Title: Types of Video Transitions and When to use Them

Transitions. In video, it's what gets you from one shot to another. Simple as that. Cuts, fades, wipes, you've seen them all in the biggest movies and shows and your favorite online content. The question is, as a video creator, when do you use what? With all these types of video transitions to choose from, what's going to be most effective for your specific content at that specific moment? Let's talk it through, using real examples in the Switcher Studio Live Editing iOS app. First, let's briefly go over why you should use different types of video transitions in the first place and not just cut from one shot to another every time. It's all about tone and context. Think of a transition as getting you from one setting to another.
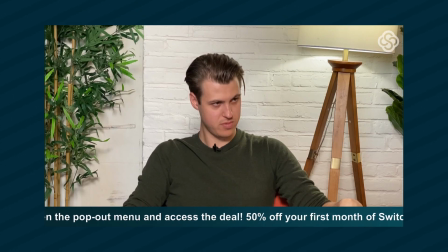So if you're live editing a show and switching between two people talking, a hard cut is all you need. They're actively engaged with each other and sharing the same context.
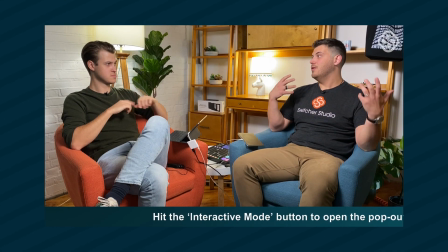There's also no emotion or tension that justifies another type of transition. Just look at when we use a dissolve to change cameras. That doesn't look right, does it? It doesn't fit in naturally and disrupts the flow of the conversation. But let's say we're moving on from this scene to a new location entirely.
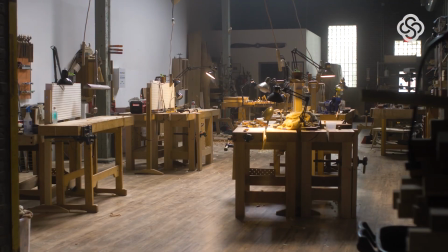Well, that's a perfect time for a transition. The transition gives a clear separation of the two scenes as signals to the viewer that they're about to see something new. So let's show off a few different types of video transitions and use cases for them, and we'll use the pre-built transitions in the Switcher Studio app to do so. First, let's see a few of what we'll call simple transitions. You see these often in movies and shows, and they're simply meant to get the job done. They mostly match the tone of a scene, and they aren't meant to be distracting.
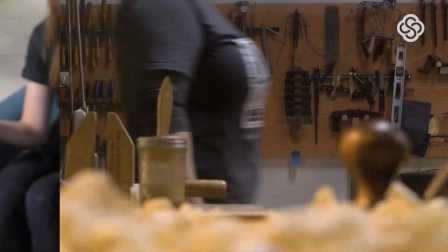These transitions include fade, cross dissolve, wipe, cover, iris, and push.
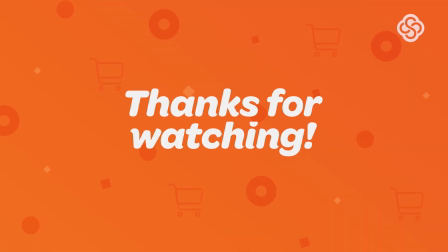They're great for switching between locations, introducing title or end cards, or letting a scene linger on and sink in with your audience. The most common of these is cross dissolve, which fades on the new image while the old image is still there. This is a catch-all that works for just about anything, but not when you're switching between angles of the same scene, like we showed earlier. If you want to add significance and signify a scene ending, try a fade. It'll fade to black, hold there, then fade up the new setting. And if you want to invoke a classic film transition, try a wipe, famously associated with Star Wars. Now let's take a look at transitions involving movement, which we'll refer to as active transitions.
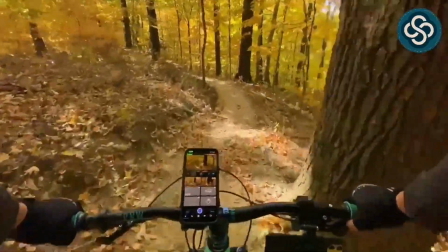Transitions like these simulate camera movement or something happening within the scene itself, and you'll see them in fast-paced or action-driven scenes.
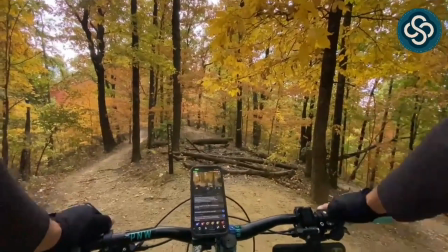I'd put whip pan, swipe, flicker,
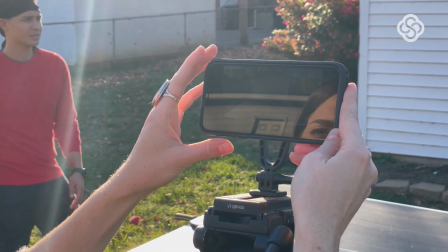cross zoom, and rolling into this category. These all add energy between two scenes and keep viewers on their toes, and they're not as expected as a simple transition. If you want to simulate a quick and seamless in-camera movement, try adding a whip pan to merge the two shots together.
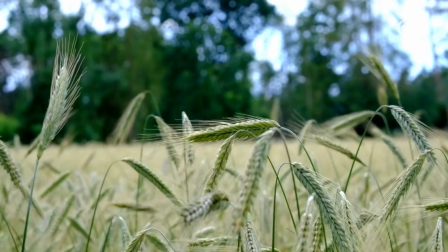And if you want to build tension, a flicker or rolling effect can give your shot a feeling of heightened stakes. And lastly, let's try out some more unusual and eye-catching transitions, which we'll call pop transitions. These put focus on the transition itself, demanding attention and clearly signifying a change.
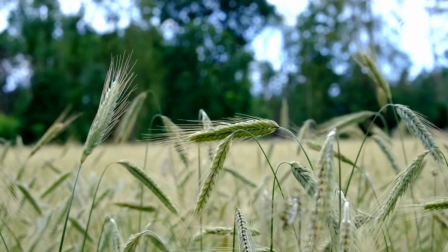Look for stingers, star wipes, shatter, cube, and twist transition for this one. And generally anything involving a 3D movement. These stick out like a sore thumb. On purpose. Not only do they clearly mark a new segment in your video, but they're a fun way to spice up your content and even add some levity.
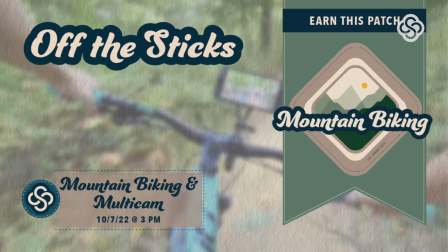The cube and twist transitions are classics and reminiscent of a slideshow, and the stinger is a great way to include your logo and brand colors in your content as a reminder for who your audience is watching.
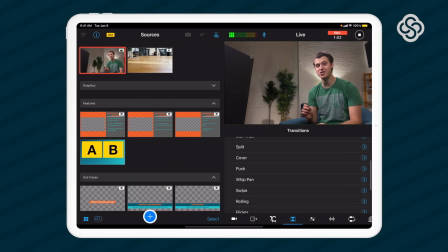In the Switcher Studio app, all these transitions are as easy to use as choosing which one you want, then selecting a news source.
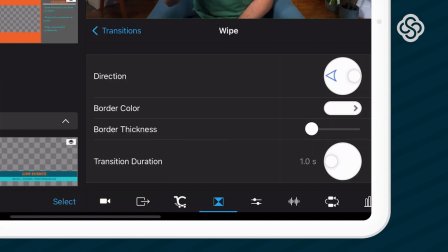Nearly all are customizable for duration, and some even let you customize angles, color, and other elements. Every aspect of creating video can impact the effectiveness of your content, and transitions are no exception.
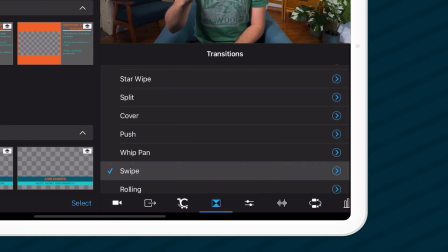You could really be deliberate with your video transitions and have them reflect your brand and message. So download the Switcher Studio Video Editing iOS app to try them out today. Subscribe to the channel and turn on notifications for more videos on video, and be sure to follow us on social for the latest Switcher Studio news. Thanks for watching, and we'll see you next time. This is actually a good time for a transition.